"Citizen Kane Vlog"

It's only when you know something about a profession, I think that you're timid or careful. I thought you could do anything with a camera that the eye could do or the imagination could do. And if you come up from the bottom in the film business, you're taught all the things that the cameraman doesn't want to attempt for fear he will be criticized for having failed. Yes. And in this case, I had a cameraman who didn't care if he was criticized if he failed, and I didn't know that there were things you couldn't do, so anything I could think up in my dreams, I attempted to photograph.
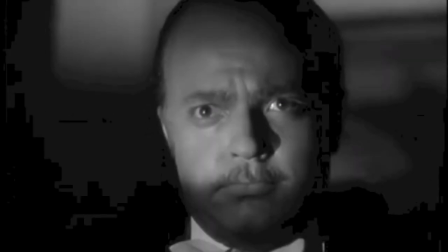That was Orson Welles in a 1960s interview discussing the cinematography of Citizen Kane.
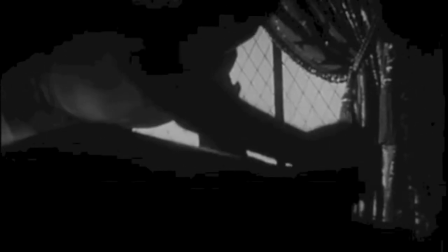Citizen Kane is hailed by many as the best movie ever made,
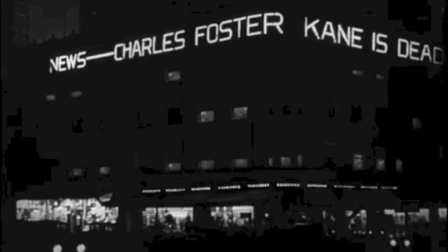but it was not always received that way. when the movie was first made the producers at RKO studio tried
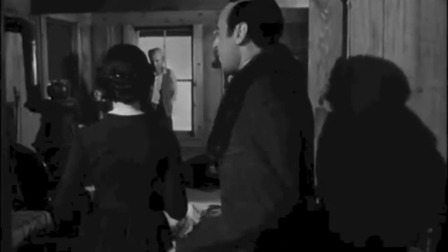to have the film destroyed because they hated it so much and believe me they were not alone I used to be in
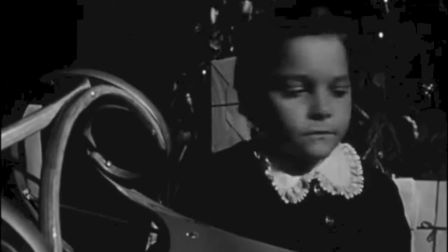that boat as well that
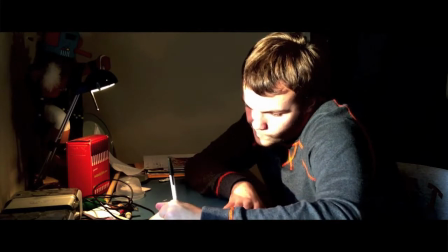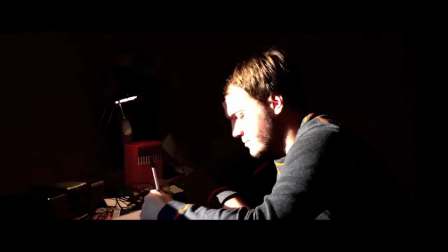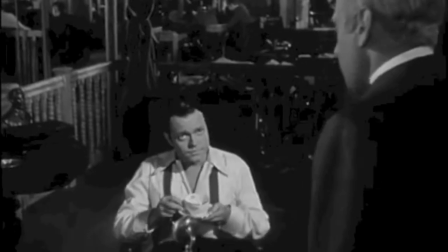was a clip from my high school cinema class project much like the producers at RKO it was clear that I didn't like the film back then either
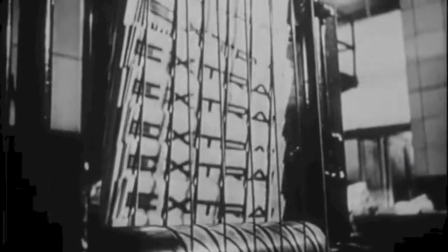but I think that's because I didn't understand what went into this film I didn't understand what made it unique I didn't understand the cinematography,
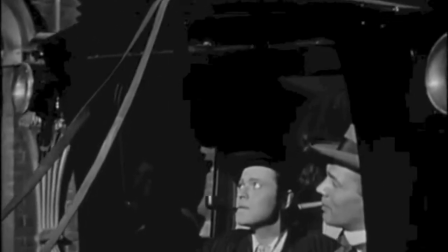and that is what I would like to talk to you about today.
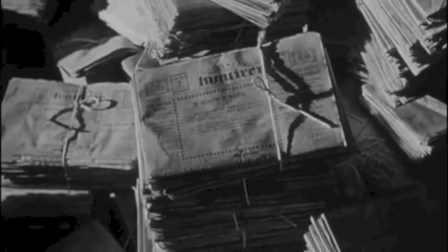Citizen Kane told the story of an aging press tech whose arrogance had alienated him from everyone who loved him,
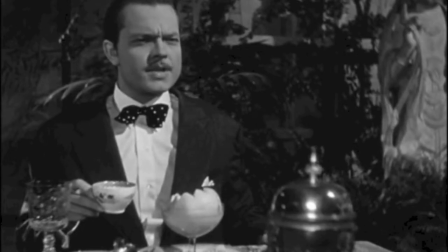and he had died alone in his lonely castle in Florida.
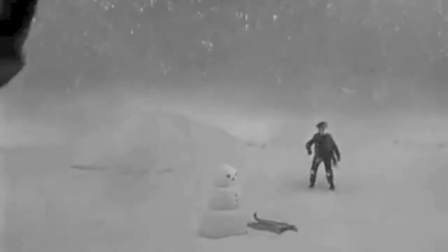In the early part of the film, his parents are discussing the terms of his adoption.
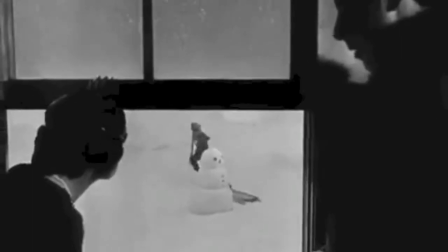Let's see how blocking and the use of the deep focus shot help to convey the dynamics of this scene.
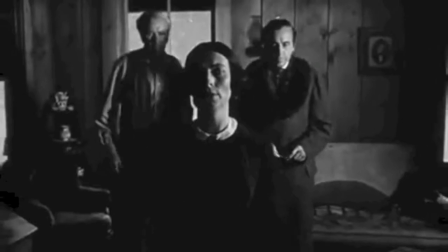The shot opens on the young Charles Kane playing outside. As the camera pans in, Kane is framed in the window.
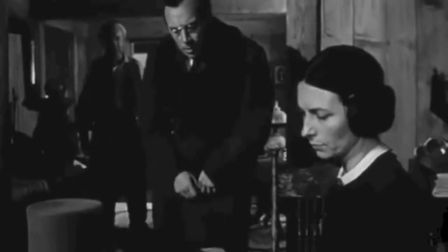This illustrates how he is the subject of the conversation that is about to ensue.
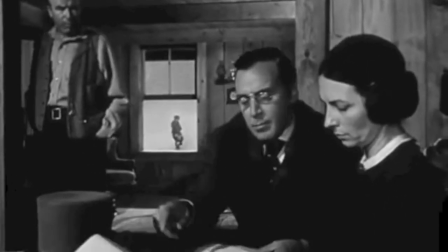On the right side of the window is Mr. Thatcher, the man who will be adopting Kane, and Kane's mother on the left side.
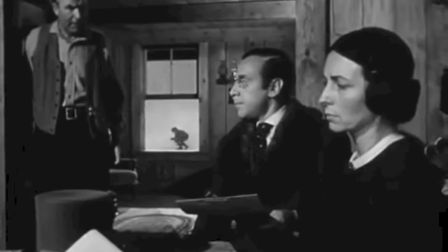As the camera moves through the scene, Kane's mother is always kept in focus and is the largest figure in the shot.
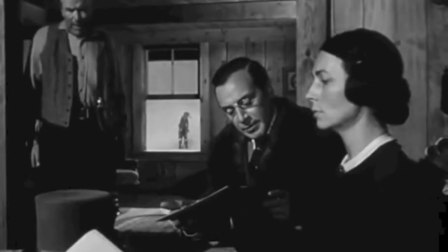This is to show that she has the most sway over what is about to occur. That is, she has the most control and she has already made up her mind.
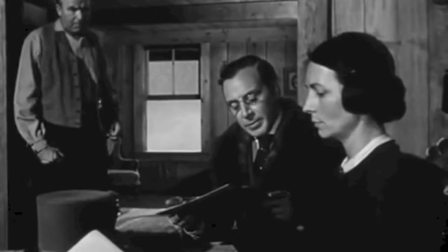This is also clear by the look on her face. It's cold and expressionless. Mr. Thatcher is placed in the mid-ground.
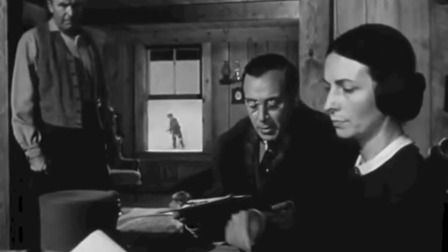This is the show that he has the second most control in the scene. Finally, Kane's father is placed far in the background.
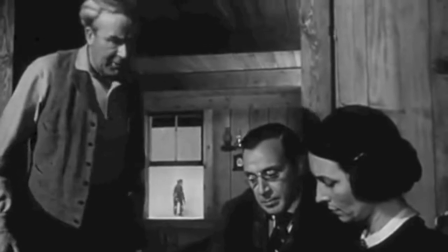This is to show how unimportant what he says. This is also clear by the way Kane's mother cuts him off.
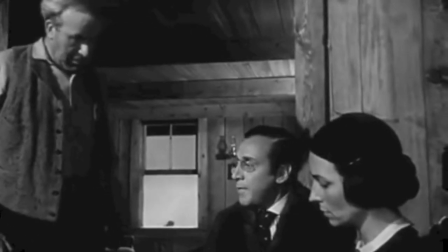Throughout the scene there's the use of the deep focus shot, which makes the scene seem lifelike, how the human eye can perceive it.
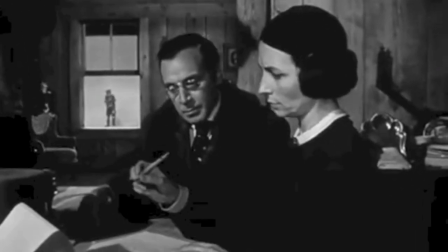While this is just one of the many scenes that I could talk about with this film, there are so many details that go into it alone.
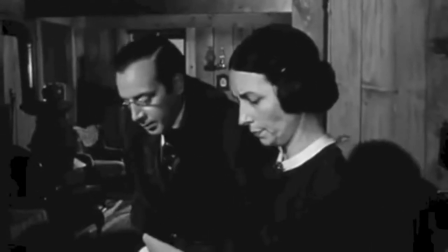And there are so many more scenes just like this.
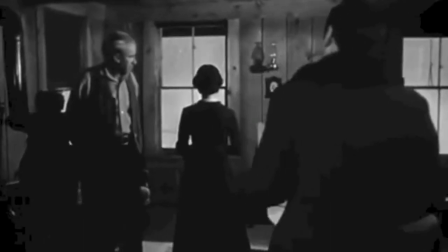I think with everything, we need to be like Orson Welles, not afraid to innovate because we never know what might happen.
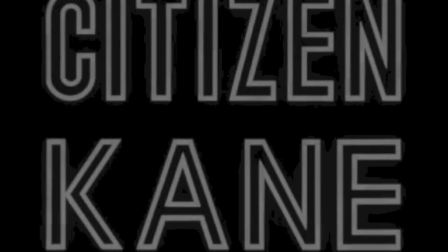My name is Joseph Smith, and as always, thanks for watching.